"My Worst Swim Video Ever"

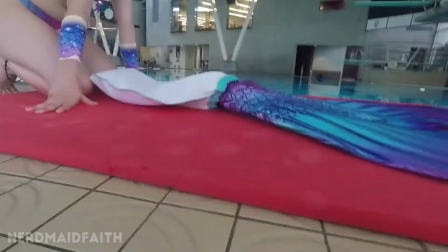0:00 Hello everyone, and welcome to the worst swim video I have ever made.
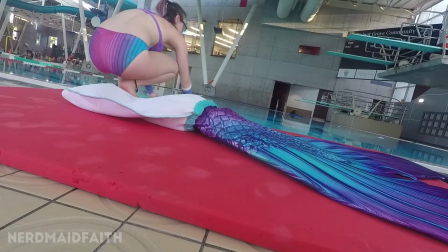0:04 I thought I would show you guys how to not make swim videos by breaking down what went very wrong in this particular shoot.
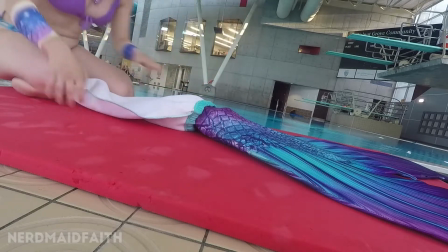0:11 First of all, I got a new tail from FinFolk, which was exciting.
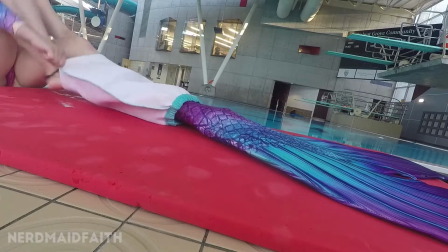0:15 Unfortunately, the closest pool to me was open for only one more day, which meant that a lot of people were there.
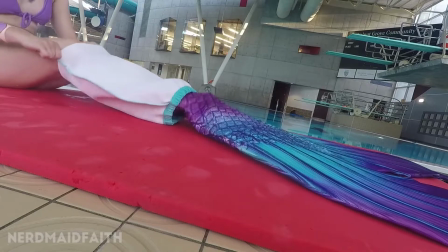0:21 Now, as you can see behind me, there's no one there.
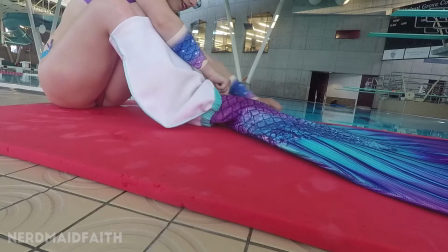0:23 That's because there was a chemical imbalance in the deep end, but I was told that it would be open within 10 minutes, so I decided to start putting on my new tail.
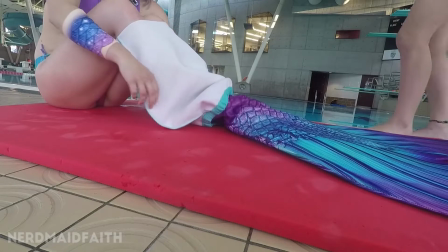0:30 Generally, your first swim in any tail isn't going to be super easy.
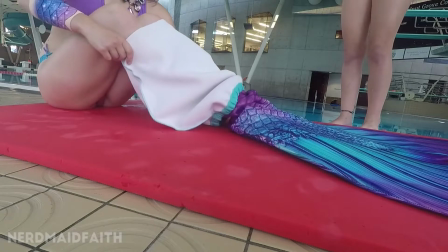0:34 For this one, I wasn't suited up in a lot of big, bulky things, but I wanted to maybe see if I could put a few clips onto my Instagram, or maybe take some photos,
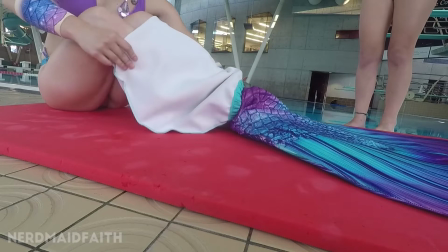0:41 or even put this first swim video on YouTube. Oh boy, was I ever wrong.
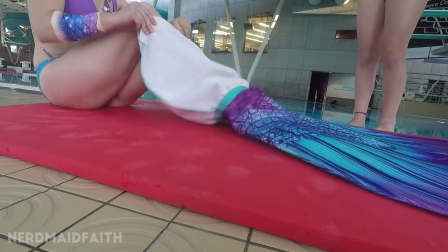0:45 My sister came along to help me record this video, but unfortunately, we didn't frame my putting on the tail shot very well.
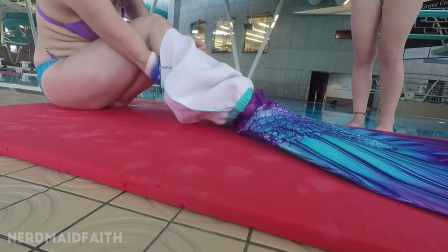0:50 Normally, it's not a super important part of my video, but you can't even see my face, and it's just not a very flattering angle at all.
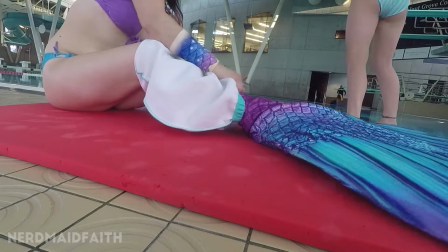0:57 Flash forward a little bit and you see that there's some kids getting in the pool now because, oh, look at that, there we go.
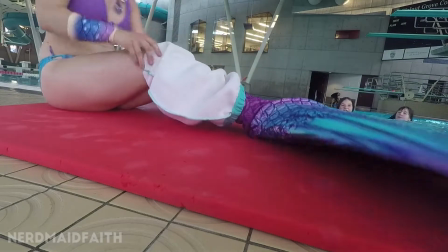1:03 As it turns out, these are two girls that I know from my church that were being very nice talking to me,
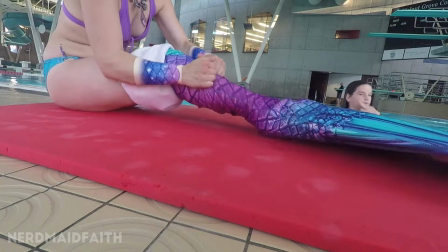1:08 but unfortunately, when you have minors in your YouTube video, that can sometimes mean bad news for you.
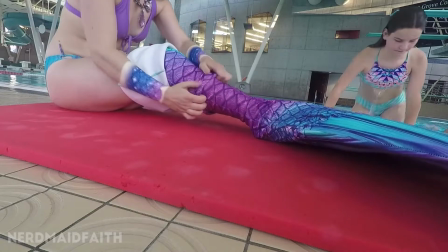1:13 Also, it's generally not a good idea to film kids that you don't know.
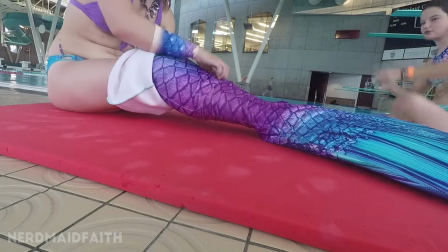1:17 And so when children get in my shot and they're being friendly and talking to me, it's nice, but unfortunately that means I probably shouldn't be using this footage.
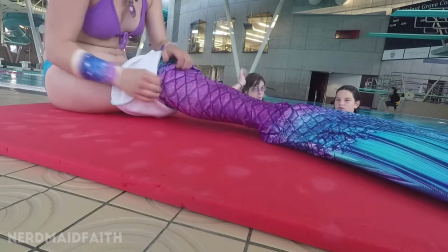1:25 So, sorry. They do know me and they do want to be on my YouTube channel, but still doesn't bode well for me.
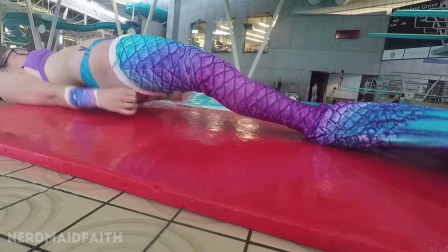1:31 I'm still mostly not in frame right here, and as you can see, I'm not having a lot of luck putting on this tail.
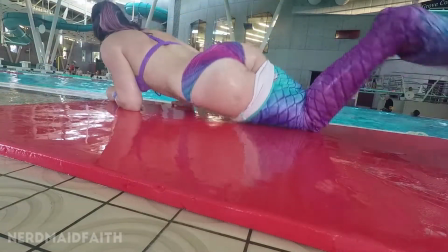1:37 This was before I knew that putting on leggings before putting on your FinFolk was a good idea.
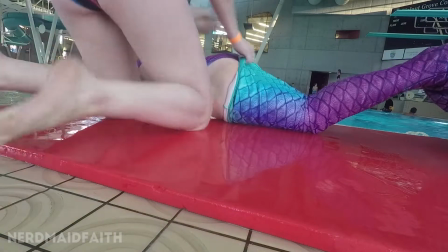1:41 Here you have the girl splashing water on me as lube, and my sister trying to pull the tail over my bum.
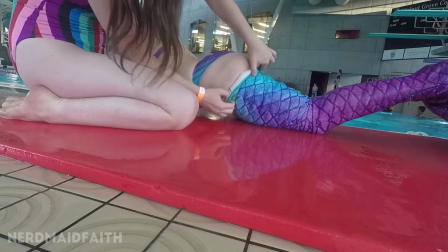1:47 It wasn't working super well. This is not the sort of thing I want to put in my main channel video.
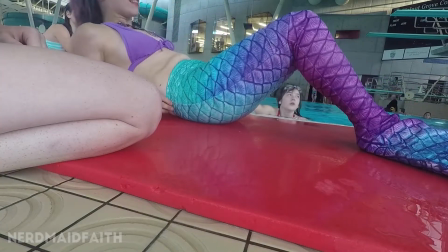1:53 I finally got the tail on, hooray! But as you can see, there's a lot going on in this shot, and it's not very good as a final reveal of the tail on me.
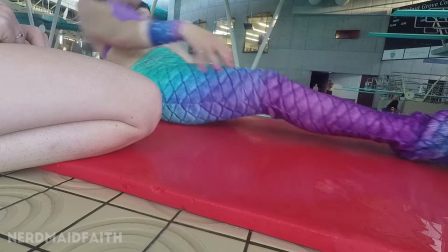2:01 And now the pool is open, and there's a bunch of kids going on the diving board, swimming in the pool,
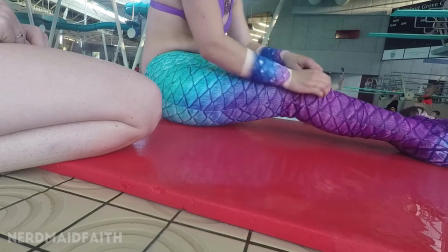2:06 which was fine, but really not, as you will be able to see very soon after.
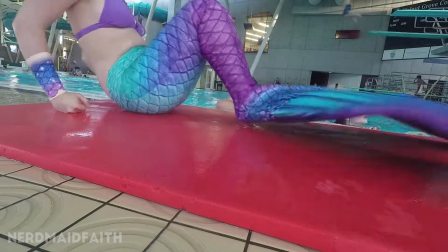2:11 This whole ordeal had given me quite a bit of anxiety, and so when I'm anxious, my best work generally doesn't come out of it.
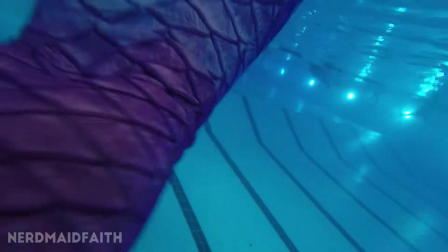2:18 Normally I like to record more steady shots of me getting in the water for the first time. That didn't happen.
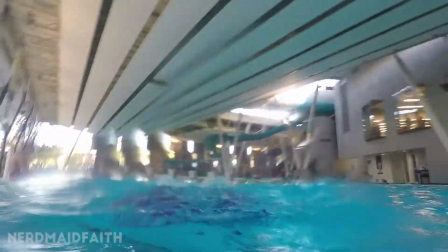2:23 I wanted a following shot. We got a nice fluke splash.
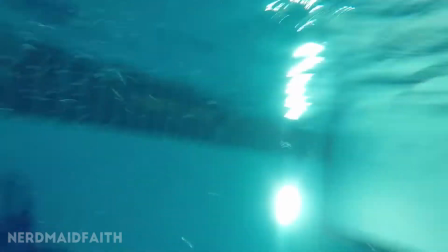2:26 This was also before I have my GoPro, which has image stabilization, and any sort of handheld shots you get generally aren't going to look very good.
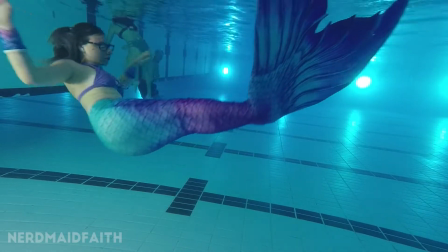2:33 Now you'll notice I'm also wearing bracers in my clip because they give you wristbands at the pool, which is no fun.
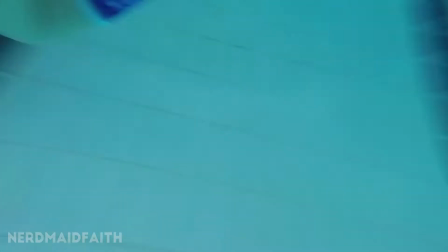2:39 And I'm trying to do my twirl, selfie shot, didn't turn out very well. We've got some shaky handheld action going on here.
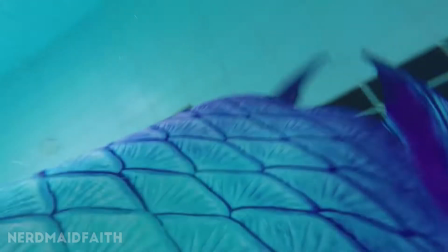2:47 I was trying so hard to salvage this video, but really none of my shots turned out very well at all.
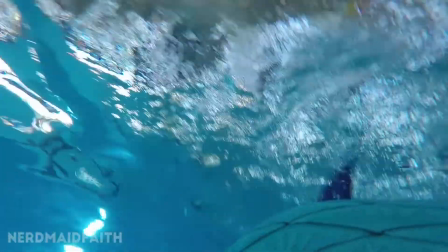2:53 This is my Top Gun angle, which actually didn't turn out too badly,
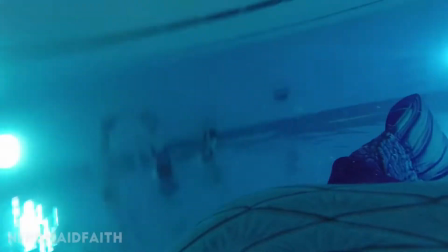2:58 but there's just so many people in the pool that it just doesn't make for a very clean shot.
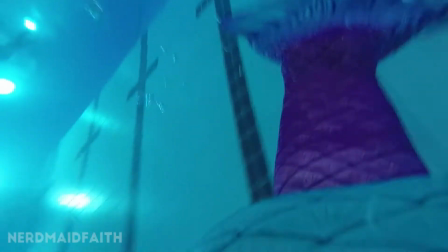3:02 This is also before I got my new GoPro, which has much better image quality.
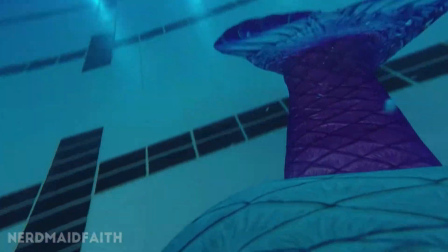3:06 I haven't done any color correction on this clip, but as you can see, my tail kind of disappears into the pool, and it's just not good.
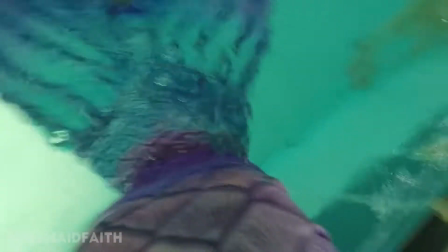3:14 This here, I think, was just trying to adjust my tail or something.
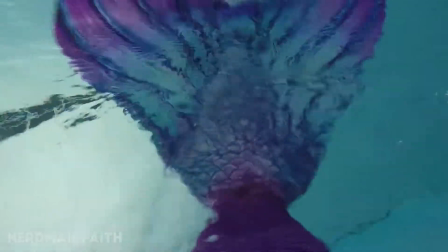3:18 It's really not that great of a shot. Normally I try and get one or two fluke shots, but you want to have a clean, centered shot, and this was not it.
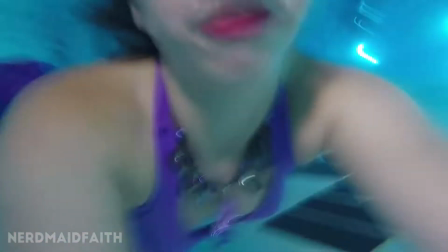3:28 Another selfie swim. This one didn't turn out that badly. This is me, I think, attempting to put the GoPro on the side of the pool.
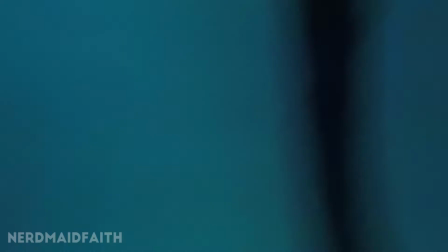3:35 Now this was a good move in my part, putting it by a light, but of course it fell down.
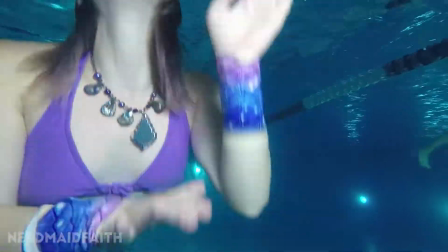3:40 Jumping forward a little bit, I've got it right back on the wall. Unfortunately, it wasn't positioned super well, so now we've got a whole lot of not good shot.
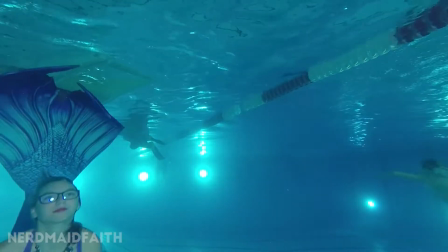3:48 You see, we've got a lot of the top of the water, and it's not very centered, I'm not swimming centered,
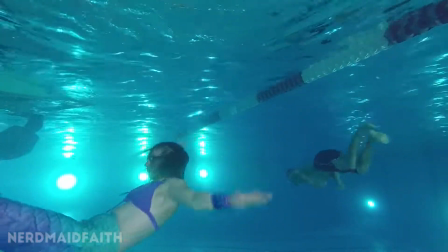3:53 and there's just a bunch of kids and other people doing ugly human swimming in the background.
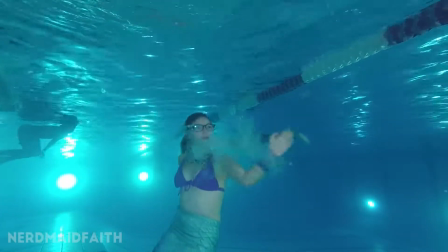3:59 I'm doing my flips, but not all of my tail is in the shot, and also when I swim towards the side of the frame,
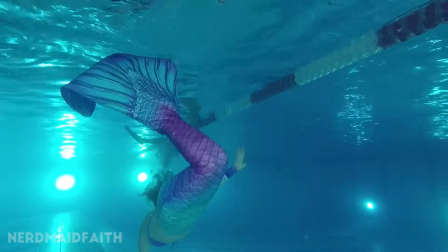4:05 my face gets distorted because it's the fisheye lens.